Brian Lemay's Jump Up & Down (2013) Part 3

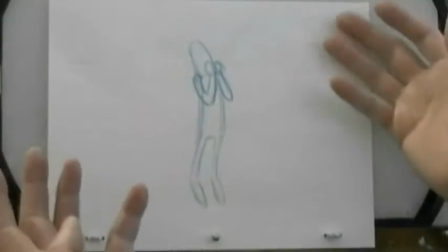It's just a straight up jump up in the air, but you can do anything but not those things.
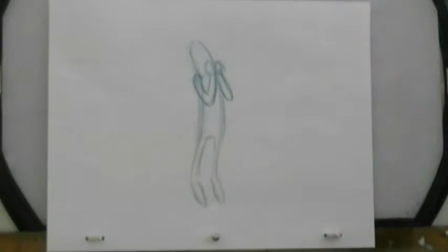All right? Okay. So now, when we're coming from this position here,
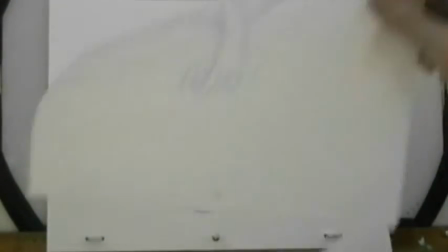our tada position, we now need to bring our character back down to the ground.
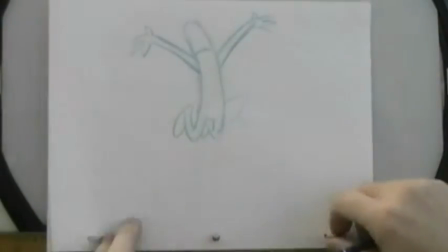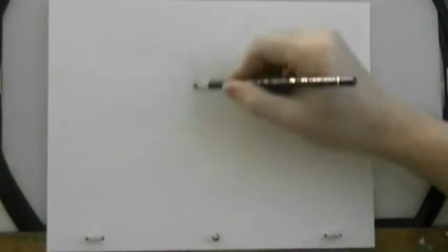And so we're going to get our stretched out position here, where I need to come back to this foot placement here.
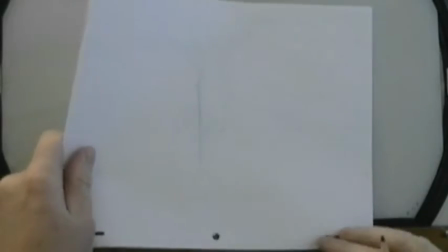So I've got to make sure that I'm getting there by basically just tracing off where the feet have to be,
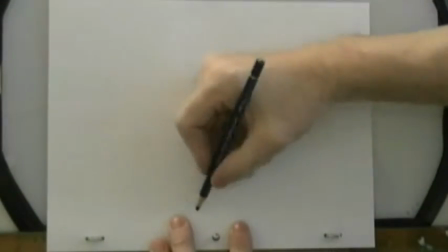just so I have a guide here. So there's my foot position there, and there's my other foot position there.
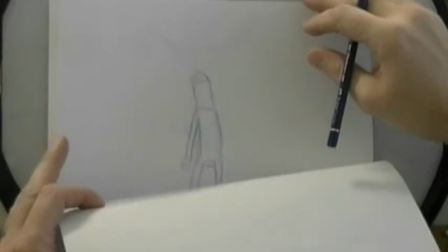So I got to make sure that when I come back down into that pose, I'm actually hitting those points.
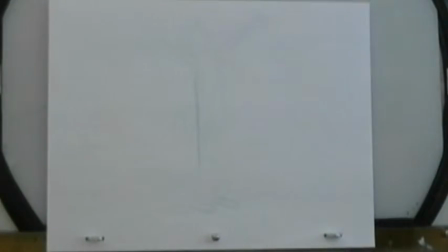So you can see, based on the line that I drew right there, my feet are not necessarily going to land in that position.
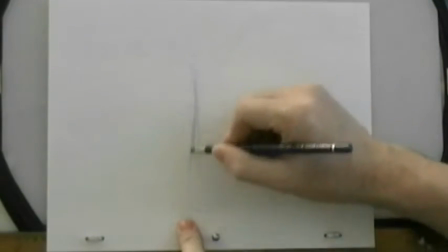So I've got to make sure that my line of action now comes down like this.
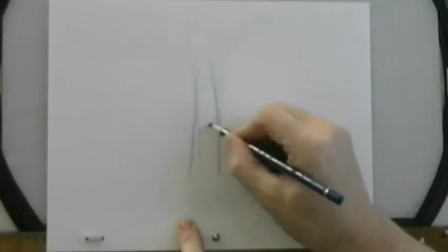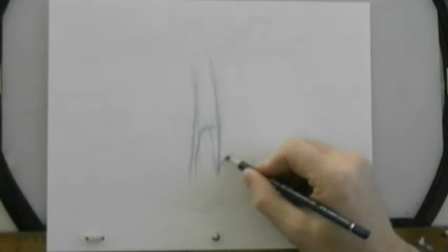You know, because the character is coming down, I'll probably want to drag the feet in the air like this to get some overlapping action. If you do this in real life, try and land on your heels, it's going to hurt.
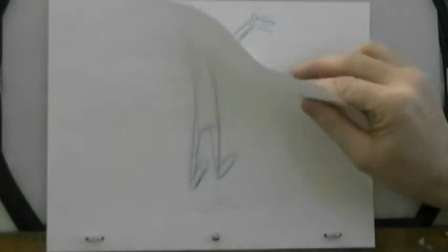But from a visual point of view, going from this position down to this position here, it just looks better than pointing the toes down.
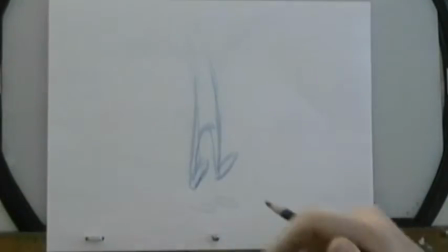If you point the toes down, it tends to slow everything down a little bit. Right? So let's look at the action here.
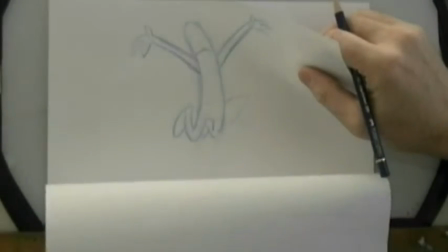From here to here, you can see that we're thrusting the arms out. So where are we going to put our arms in this position here as the character begins to come down?
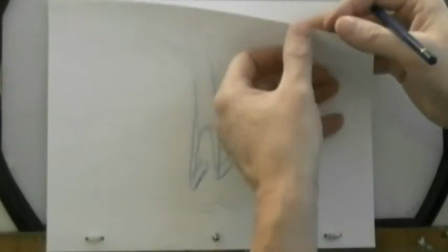We've got to start to collapse the arms in.
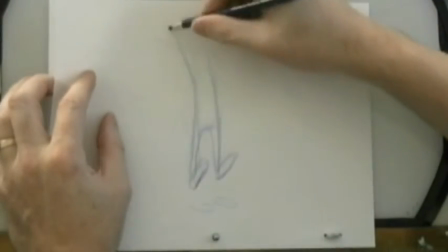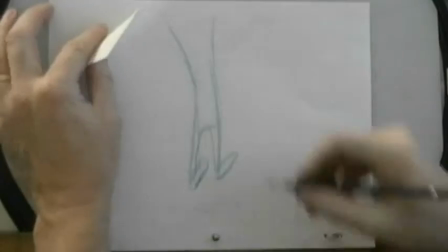Like this.
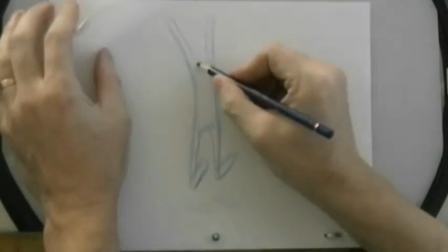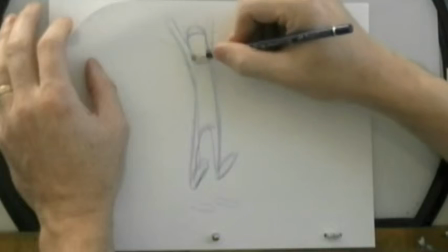So now we're starting to replicate one of our early assignments, the very first assignment actually, which is our perpetual ball bounce.
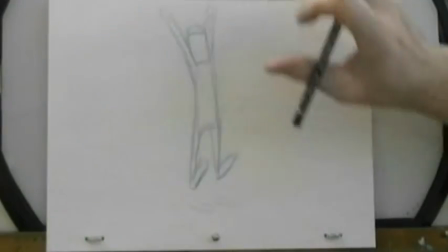This is our stretch position on the way down. We didn't do the stretch position on the way down, we just kept the ball as a normal ball.
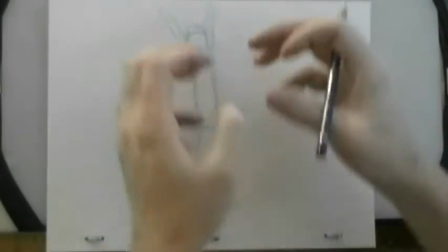But in this case here, now we're dealing with a character. In order to get the character to look like gravity's pulling on them, we're going to do that stretch in the middle on this drawing here.
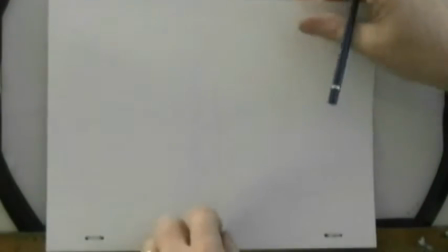And then we're going to get our contact point
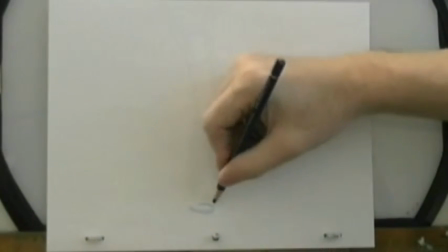our feet slap down, but we're going to go to the extreme position, which is our down position.
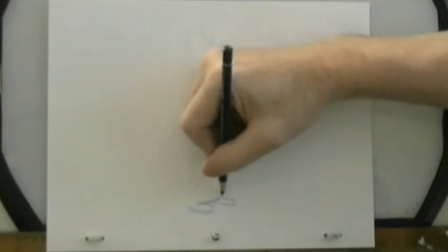So we're going to buckle our knees.
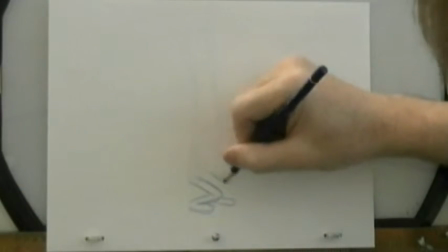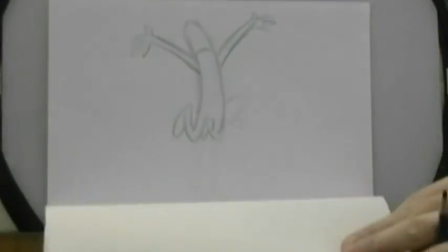And here again you have to decide what are you going to do with your upper body. So this is similar to the double ball bounce with the tail.
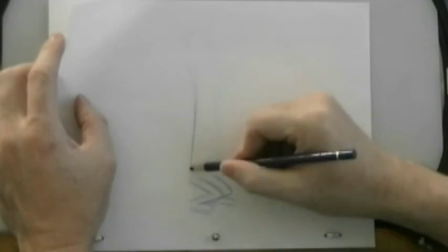Okay, the body being the tail in this instance here, we have to follow that path of action straight down.
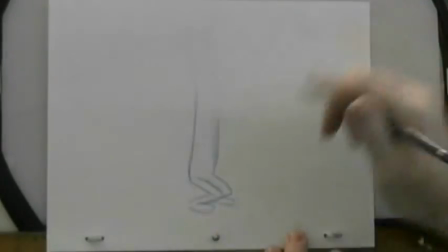As the body comes down, it's got to follow in this direction here so we can get some overlapping action taking place.
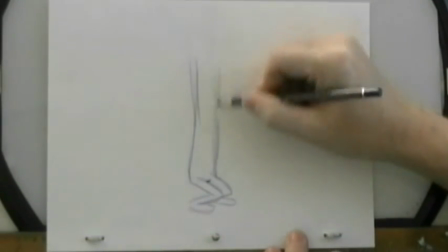So the arms are going to be stretched straight up. Down like that.